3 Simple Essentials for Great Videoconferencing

So again, under certain circumstances, this can be really fun and approach some humor to the whole situation, which can be really valuable. On the other hand, sometimes it can distract from you and your presentation and the things you want.
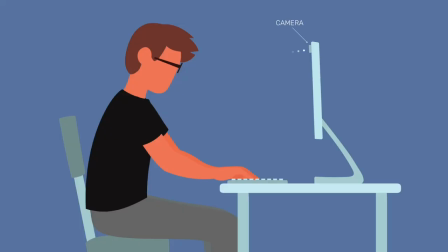So choose your own adventure, but know that those things are options for you. Ideally, you're able to position yourself so that your camera is slightly above eye level.
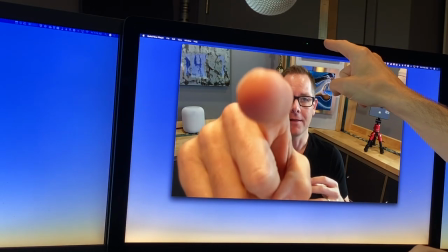As I'm looking at you, my camera is actually right there. It lines up with about the middle of my forehead. This is going to capture you in kind of your best angle.
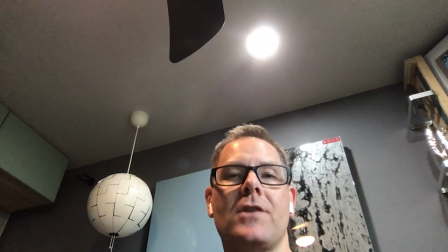Now, a really common issue with composition is raised when we use our laptops for video conferencing and they're on a desk or a table, which makes great sense when we're working and typing, but can really cause some issues when the camera is below our face.
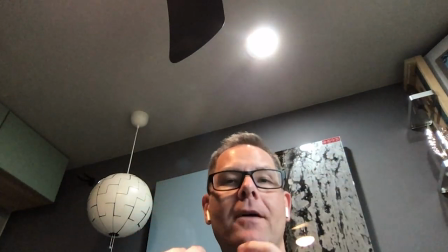You can see that I've got a lot of weird ceiling stuff going on. I'm kind of way down in a corner, so that's not a great look compositionally for me.
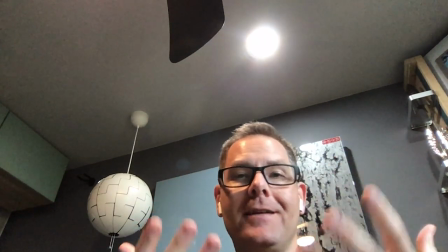And the lighting is weird. You're seeing weird shadows on my face, kind of looking up my nose. It's just not the best look.
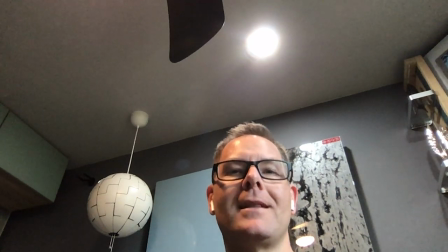In fact, if I just make this adjustment,
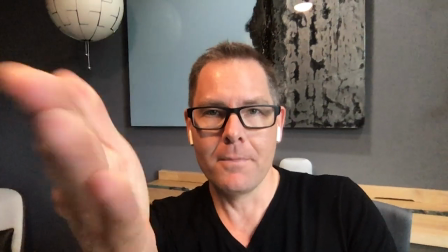you could see the difference between when I'm looking slightly above eye level at the camera and when I'm back down on my desk.
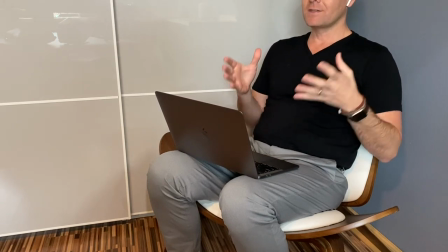Some of the same composition issues are raised if I'm sitting comfortably with the laptop on my lap.
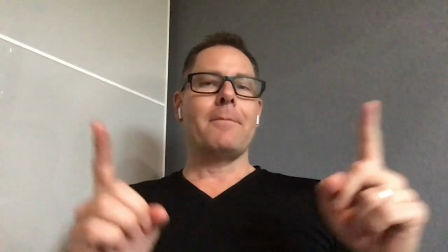That's convenient for working, but it's not my best look as I frame inside the camera.
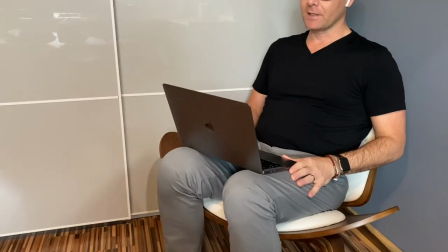Beyond that, every time I move or make an adjustment with my legs or just get more comfortable,
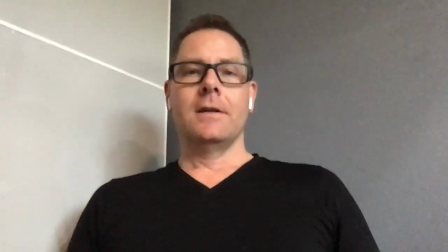the camera moves, and because it's not on a stable, solid surface, I'm kind of taking my audience with a ride with me every time that I move.
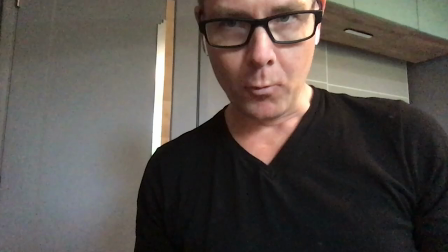Again, not an ideal situation for video conferencing. One easy thing you could do is just set it up on top of some books.
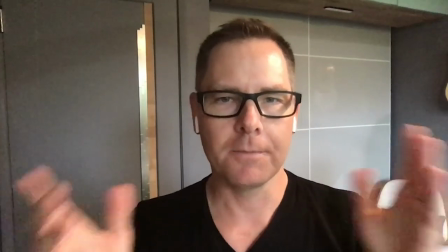Reposition your screen and now your composition is just how you might want it to be. Okay, so we talked about composition. How you fit inside the frame that your audience will be seeing you in. Second really important point to lock down is lighting. Ideally, you want your lighting to be behind and above your camera. Not behind and above you, but behind and above your camera. Natural daylight is awesome. So, if you've got a window in the space you'll be in, kind of the bigger the better. It will fill them with light, bounce off the walls and the ceiling, and really bring a lot of light into your entire composition, which is great.
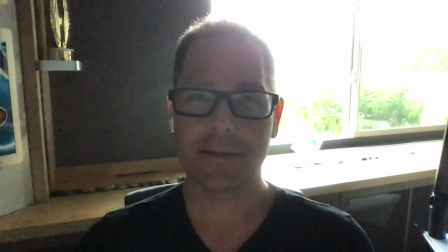That's what you want. Do avoid having the window behind you. Now, this is the kind of thing that we risk if the light is behind me instead of behind the camera.
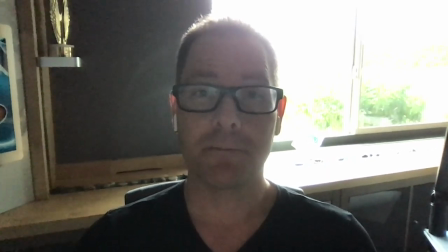I am kind of lost in shadow. My features are lost, but there's a big bright light blowing out the rest of the screen. This is distracting for your audience and makes it difficult to see a lot of your facial expressions and the things that make video conferencing ideal.
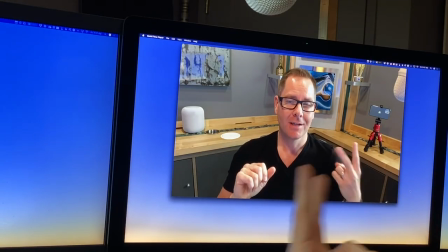All right so we talked about composition and lighting. The last thing we'll talk about is sound. Sound is actually really important because all the other things can be on point but if nobody can hear you or they're distracted by things going on with your sound it can really get in the way. So a couple ways to approach sound. Now this is what it sounds like coming from my computer's microphone. I have an iMac Pro and you can hear that it's a little bit more echoey it's maybe capturing a little bit more the ambient sounds of the room so if i were in a busy office space or something this could be a little bit more problem but there's nothing wrong with this it sounds fine nobody on the other end is having trouble hearing me or understanding me there's nothing about this that is in the way so you don't need to go buy some fancy headphones or headset or microphone to start to be able to have a meaningful conversation with your video conferencing the microphone built into your modern computer is designed to be really powerful and great for video conferencing. So, go ahead and use that with confidence. And this is what it sounds like with headphones or the built-in microphone. This sounds different the closer this microphone gets to my mouth. Again, sounds fine. No problems. A couple things to think about. The visual of this whole situation could become, in certain circumstances, a distraction. In most meetings, no big deal. If I'm giving a speech to 3,000 people or I'm on network TV, maybe I want to think about, is this an issue for me? On the other hand, you're going to turn on the news tonight and see somebody doing a remote interview, and they're going to be wearing a headset, and it's no big deal. So, whatever you're comfortable with.